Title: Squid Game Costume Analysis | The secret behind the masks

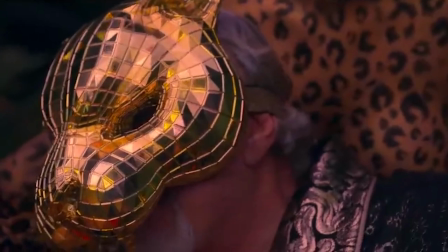[8:23]
Also, the bear is a symbol of patience and holiness at the same time, so it is possible that the person wearing the golden bear mask is a wiser leader than the others. The deer is a divine animal and is a kind of representative of God on earth. This may mean that the person wearing the gold deer mask is a more religious leader than the others.
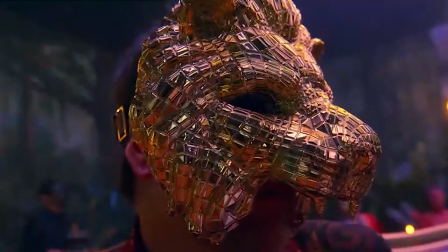[8:42]
The point of this story is that all these animals in their meaning expressed positive definitions of spirit and humanity.
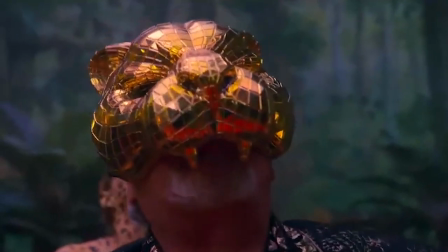[8:49]
But in fact, all those who wore those golden cereal masks depicting these animals had the exact opposite behavior of what they should be.
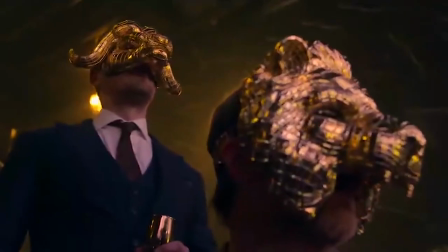[8:57]
Perhaps the only person who could not be said to have used the mask in the opposite sense was Ilnum, who used the golden owl mask.
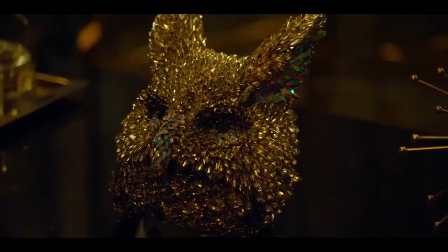[9:04]
The owl is a symbol of intelligence and ingenuity, which was proof to us about him along the way.
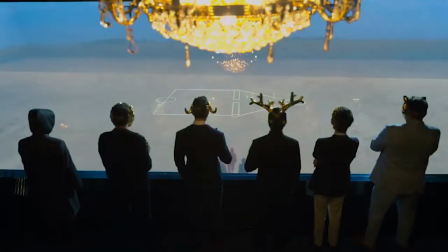[9:13]
In general, I can say that in the custom design of this series,
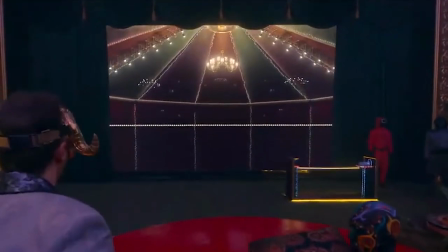[9:16]
more attempts have been made to create contradictions and I believe that they were very successful in this field.
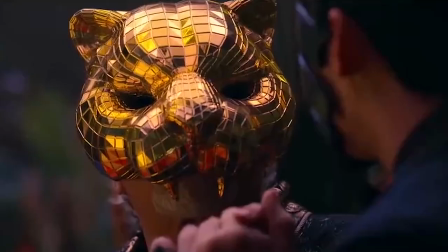[9:22]
Now we have to see what new outfits we may watch in the next season, so make sure to subscribe to this channel to be informed about future uploads.
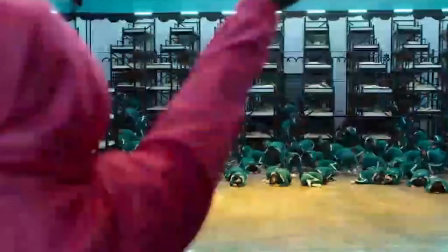[9:32]
Well, that's it for today. I'd be so glad to know what is your opinion. Do you think this custom design is strong?
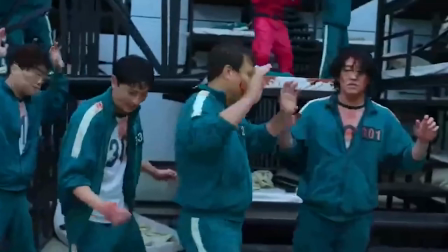[9:38]
Which one was the best? Please let me know in the comments. Stay notified this channel includes many reviews and analyzes.
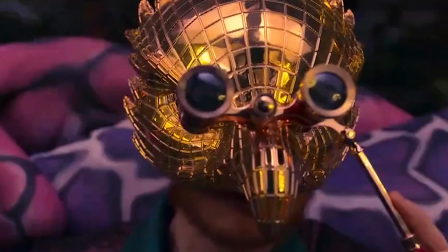[9:44]
Don't Don't forget to hit the like button and subscribe to see more content like this, so, see you soon.